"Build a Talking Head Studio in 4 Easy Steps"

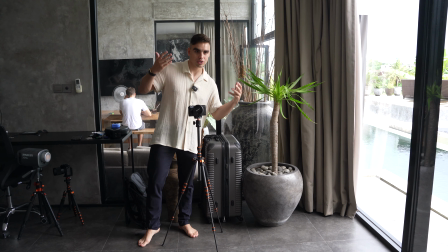8:12 And to figure out what that eye level is for your talking head video, all you need is you need your chair.
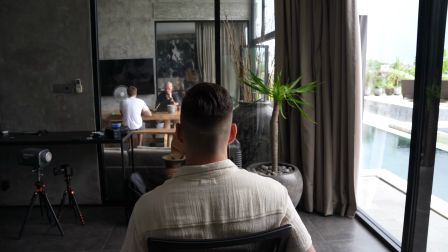8:19 You sit in front of the camera like this, and this is a little bit below the eye level.
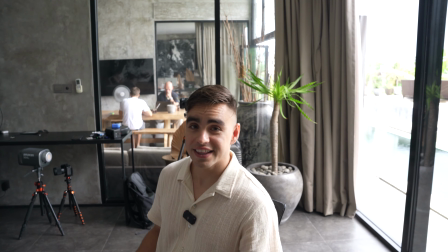8:24 So I'm going to readjust it now. The height is perfect. Let's turn it on and see what the camera sees.
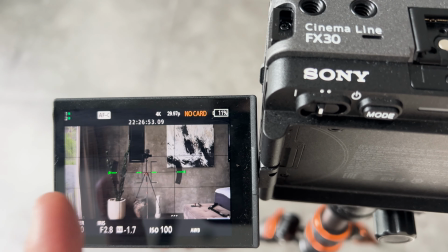8:31 Okay, so we have a little bit of the bed and a little bit of the window, which we do not want.
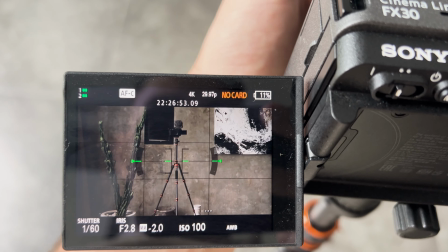8:37 I can use the zoom over here, a little bit more interesting, and then we can turn it that way.
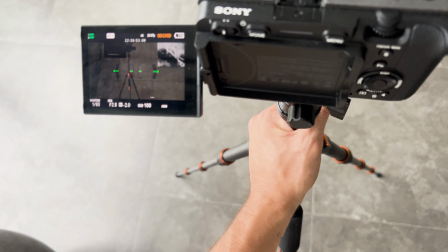8:44 I think that could be good enough. Another thing you can do is you can actually move the tripod to achieve your desired look.
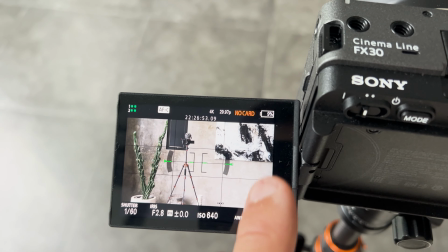8:51 Definitely don't want that curtain. We have a plant over here. We can put a similar plant on the right side to balance it out,
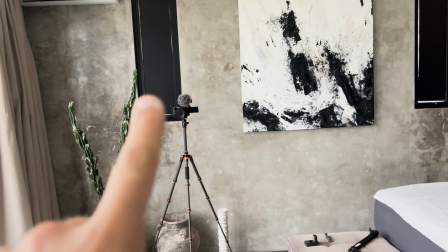9:00 and we could potentially move this painting to the center, but I don't want to worry about it just yet, to be honest.
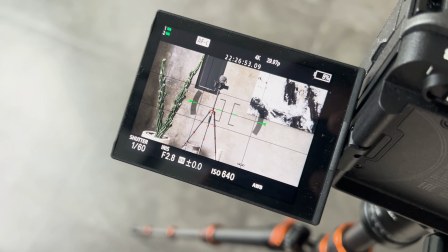9:08 I don't want to make any major changes.
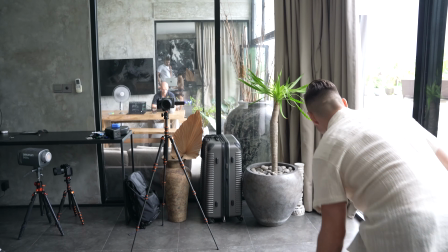9:12 So let's take these two things and pull them out and figure out how to balance this plant with something else that's green on the right side.
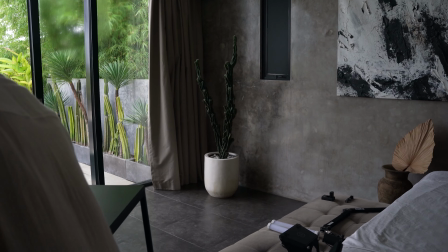9:20 Okay, it's looking pretty balanced. Now let's bring in the table and the chair into the frame.
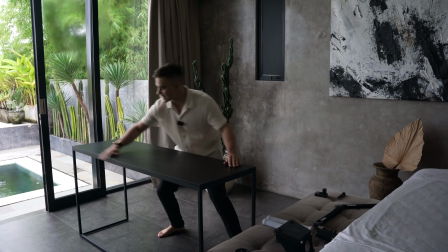9:27 You see the table is not perfectly centered, but if it covers the entire space over there and just a line in the frame,
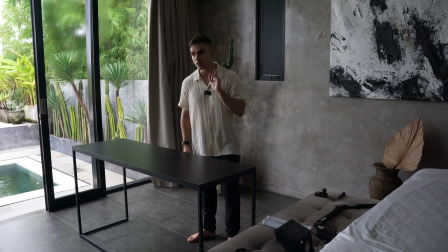9:35 then we should be good, but I don't think that's the case. Let's go ahead and check it out.
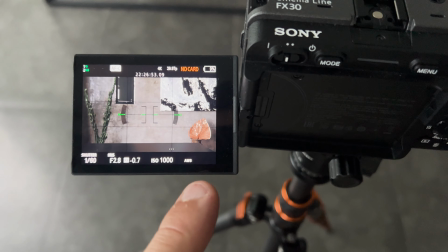9:38 Okay, here's our table, and as you can see, it's not perfectly balanced, but we cannot move it more to the right.
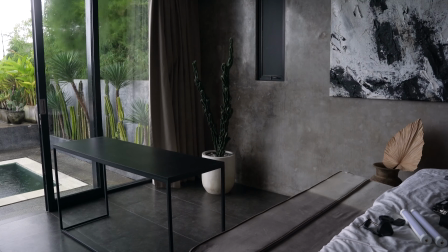9:44 So I'm going to move this part over here where it will not be visible, hopefully, or we can get rid of it entirely so that in the frame we're nicely balanced.
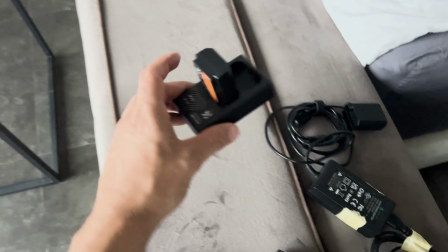9:52 But first, we're almost out of juice, and here are the options we have. You can buy some spare batteries like these ones, which I recommend.
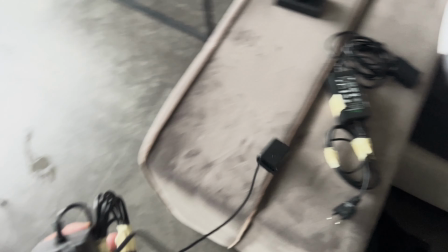10:01 This is my day-to-day setup, or we can use a dummy battery, and for that we'll need to have an outlet.
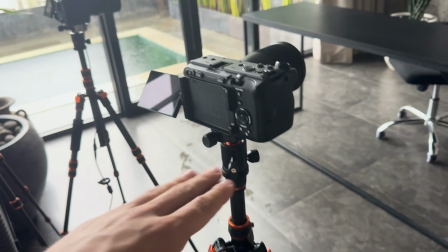10:06 Okay, let's set up our second camera right now. It's at the eye level, but the second camera that's going to be on the side, it can be a little bit higher ideally.
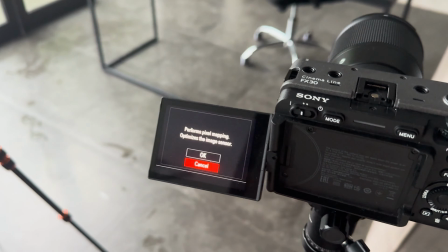10:15 So I'm going to turn it on and see how it looks like.
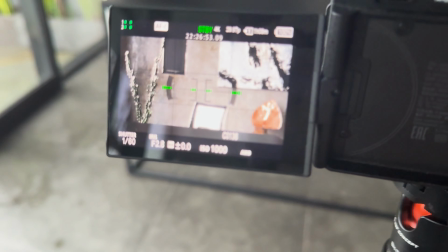10:19 Okay, the main one is going to be perfectly balanced where the subject is right in the middle, but the second one is going to be on the side.
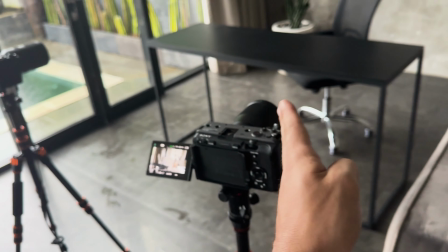10:26 And we have two options here. It can be on the right side or it can be on the left side.
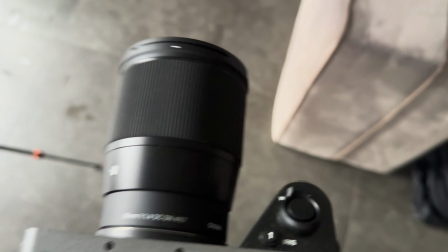10:32 So because it's fixed length, so it's 16 millimeters, we will need to place it pretty close to the subject.
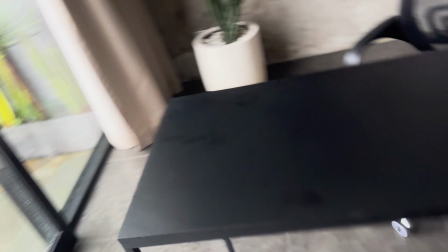10:39 So that's how it's going to look like. We'll either have that curtain or we'll need to put it on the left side and see how that would look like.
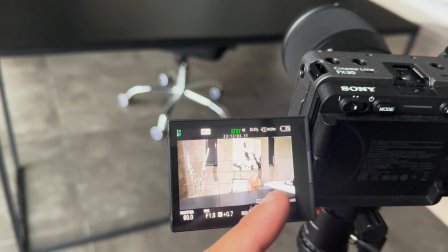10:48 The problem over here is we have the bed over there and it's not a nice look at all.
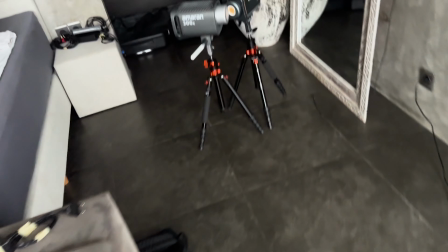10:53 So we cannot use the left side. Thus, automatically, we're going to pick this side.
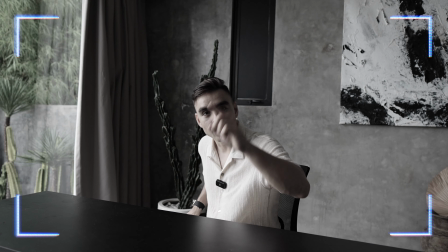10:59 This camera I'm not happy with. We're going to get you fixed.
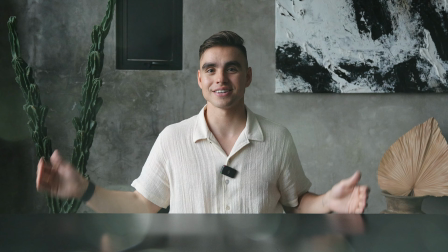11:05 The final part is lighting, perhaps the most important part that will help you transform a studio from looking like this into this.
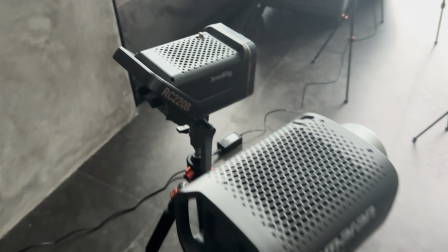11:12 For lighting, I have two options. I have the Amaran 300C and I have the SmallRig RC220B.
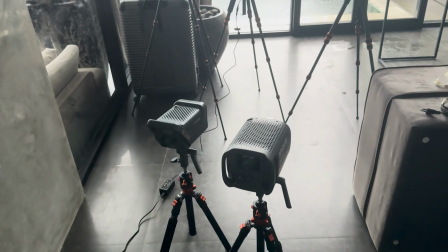11:21 B stands for bicolor, meaning it can be warmer or it can be colder. And then for each one of those, I have the light domes.
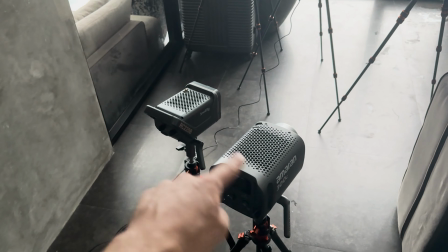11:28 Technically, you do not need both of them. One of them will suffice. This one is a little bit cheaper.
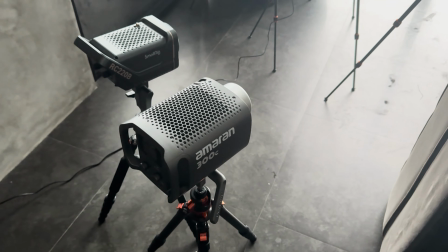11:34 This one is great, it's smaller, but this light is the RGB light and you can set it up for the backdrop to make it any color.
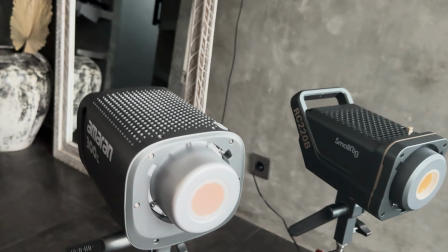11:41 So I like having that one as well. And also the LED itself is slightly bigger, so I'm going to choose this light as my main light.
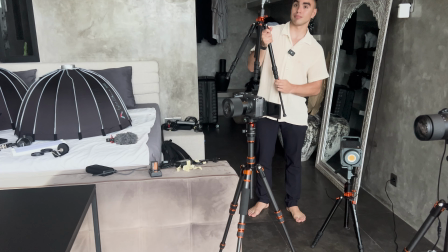11:52 I'm going to set this tripod to the maximum height. Let's see what it can do.
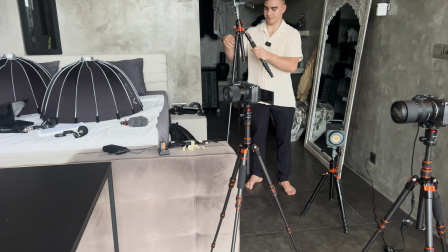11:58 Let's add the light dome.
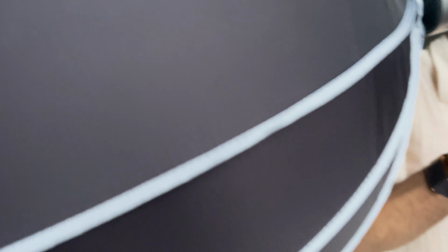12:01 Okay, with these lights, the rule is to keep them closer to the subject.
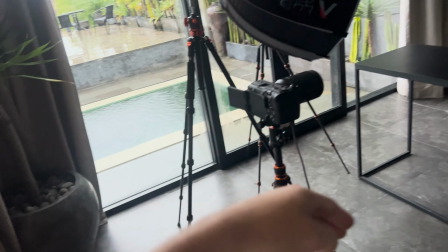12:07 We can technically pull it back so that there's more room to walk, but I'll see how this looks like.
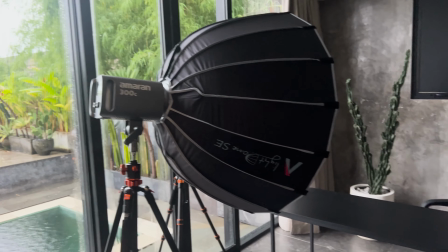12:14 Maybe we'll just move some things around. Let's go ahead and plug it in. I'm going to pull this up a little bit.